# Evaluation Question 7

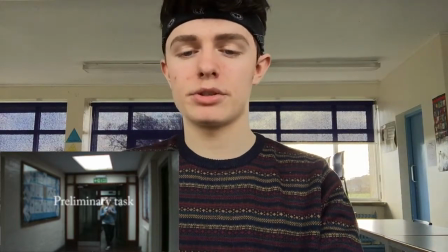As you can see in our preliminary task, the text we used to establish the film was covering a lot of the screen and the actress's face,
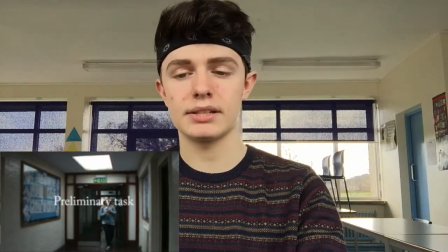mainly because we weren't completely sure of the software we were using, so our editing skills were slightly limited, meaning it was difficult to do anything else with the text.
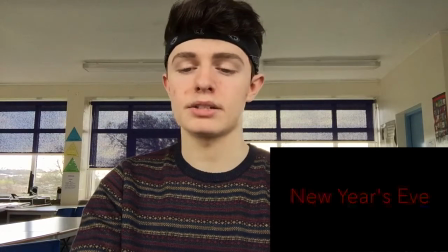Because of this, in our film we decided to put title screens on separate black screens to avoid it disrupting the viewer's attention from the film itself.
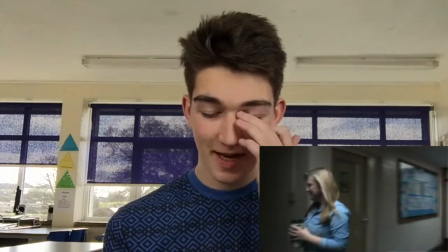In this picture, we didn't have as much experience using the camera in different shots, as this was just our prelim task.
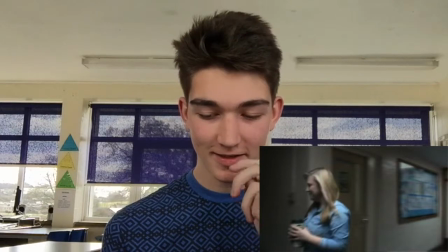So we used a tripod for every shot, as this was the easiest, and because we were only developing our skills, we began simple. The camera was always on a tripod when the camera was moving. They were just slow tracking shots moving left or right. These shots looked good and professional, but they were easy to do.
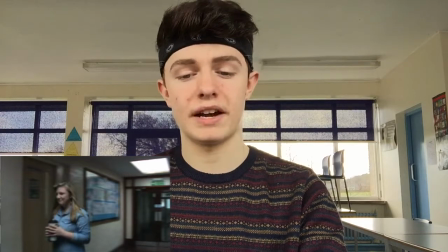In this shot, the actress we used wasn't the best actress we could find in short notice, which meant her acting skills weren't amazing. Because of this, in our final film we decided we would try and use someone from my AS drama class because she has more experience as an actress and it would improve our film a lot if we had a better actress.
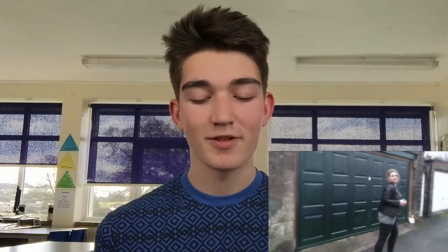In our final film, there were some points where the camera wasn't that steady and we hadn't used the tripod.
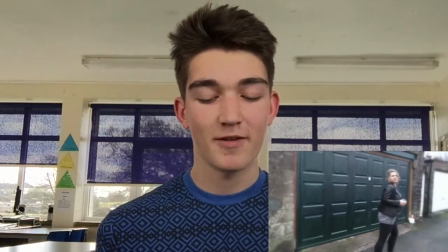This was intentional because the actress was running, and when you are watching it makes you involved and feel like you're running with her.
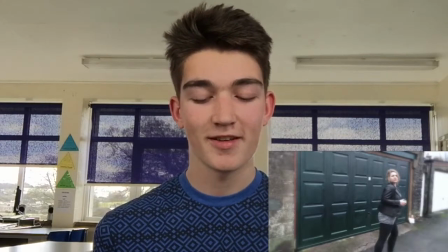This is a good example as Gina starts to run in this second picture. The camera follows her in various different angles, but when it's tracking next to her, it's moving at the same speed and bobbing up and down a little bit to make it feel like you're running with her.
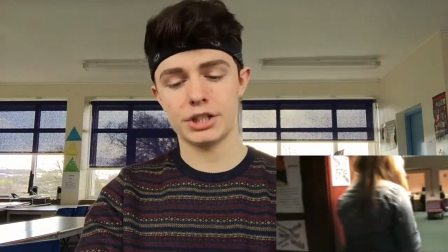Although difficult to tell on this picture, this shot was particularly shaky.
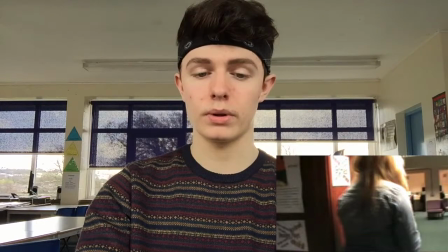This was because it was one of the first times we had used one of the tripods from school, and we were still trying to familiarise ourselves with how to manoeuvre it correctly.
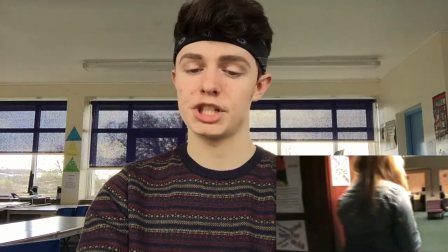Also, the camera we were using in this shot didn't have very good image stabilisation technology, so slight shakiness was difficult to avoid.
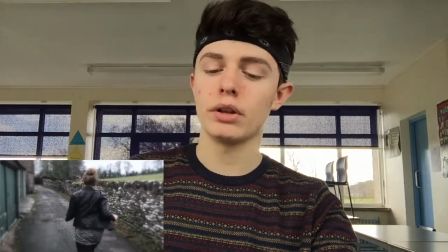As you can see in this picture, our actress is running. To film this, I had to run alongside with her, and the shot is actually less shaky than the prelim shot.
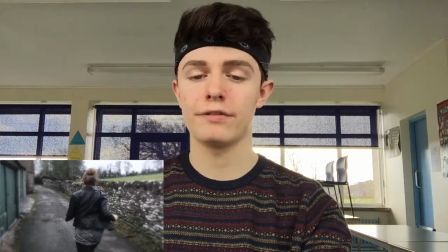This was mainly because the camera we used for our final film has optical image stabilisation,
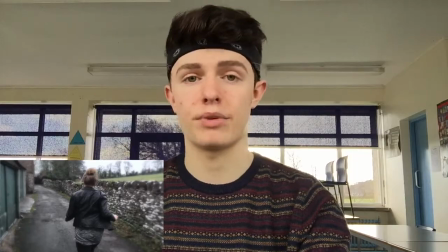which meant the shakiness will have reduced hugely in comparison to that of the prelim task. This third picture, it's part of our prelim again.
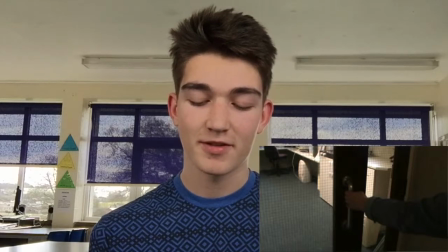We had only started looking at different types of shots, one of which was match on action. For this we used a door opening, and it was really simple. We just had to position the camera in a couple of different positions, on one of which was a close-up on the handle, then film someone open the door. It was something that required lots of skills, but was a good place to start.
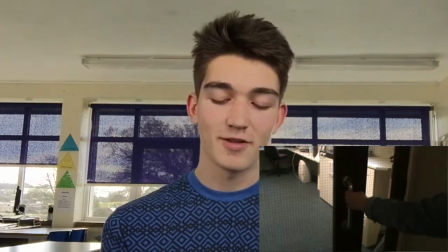After that we edit them together to make it smooth and look like maybe using more than one camera to film the person walking through the door.
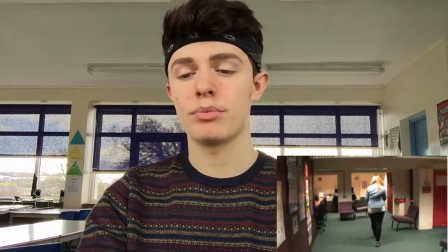This shot shows very clearly that the film was shot in a school. We found after filming the prelim task that filming our final project in school would make the film look like an amateur piece,
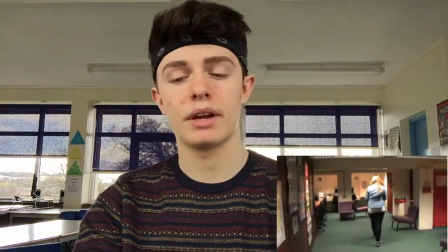because it wouldn't fit into the horror genre, and the whole point of viewing a film is to allow the viewer to step into another sort of reality,
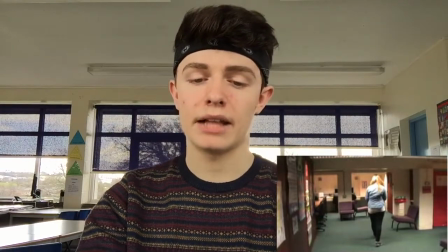and if the setting is familiar to the viewer, then that element of an alternate world is lost.
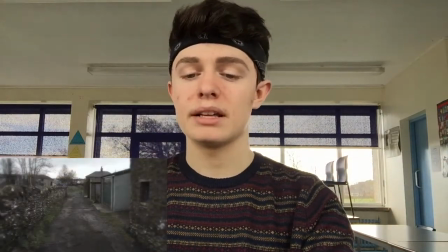To avoid this happening in our final film, we shot in this slightly sinister alley for both the reasons that it fits into our genre,
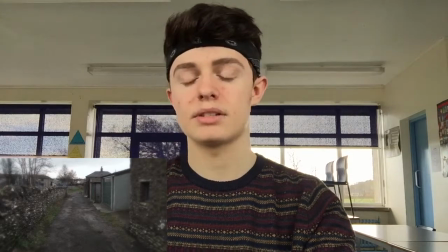because it's quite creepy, and also because it isn't obvious it's a student film because there aren't any connotations to school.
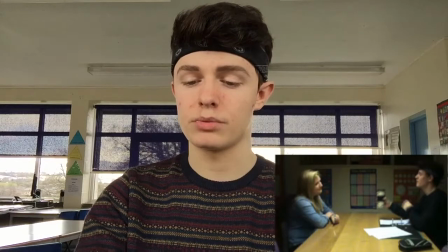This shot shows the clothing our actors were both in our prelim task.
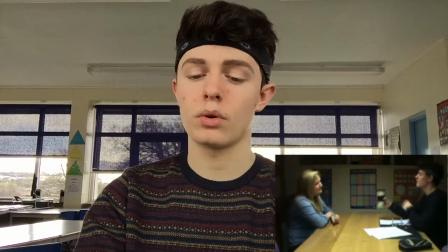We decided our use of costume in the prelim task was done quite well because they're supposed to just be friends meeting for coffee or to study,
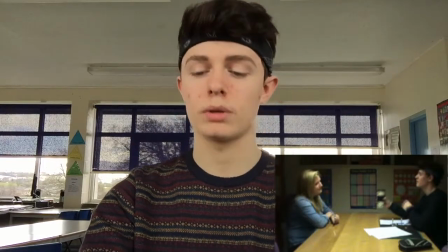so they would actually be wearing slightly more casual clothes to match the casual feel of the meeting. This use of costume helped us think about what kind of outfit our actress for the final film should be wearing, and we thought about what would suit what she had previously been doing in the film.
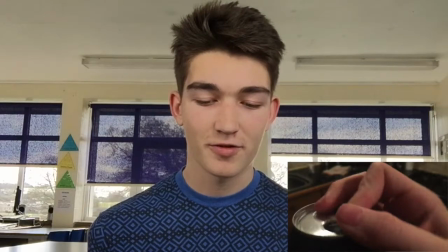In this last picture, it's part of our final film, and we took the idea of close-up on like different items and create the party scene at the start of our film.
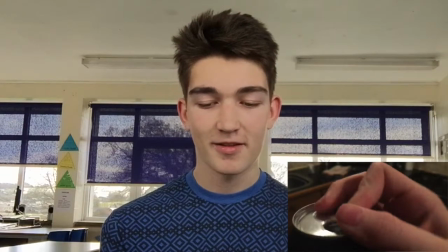As we had developed our skills, we decided to make lots of different shots and clips of someone opening cans,
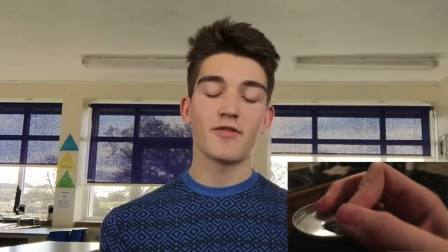pouring drinks, taking drinks and other kind of things to show we had developed our skills further. Also, throughout the prelim task we didn't include sound effects or music, so all the sound on it was diegetic. This lack of sound makes the film very plain and not very pleasing for the viewer to watch. From this, in our final film we decided to include some creepy sound effects and soundtracks to make the film much more exciting and to help it fit in with the genre even more.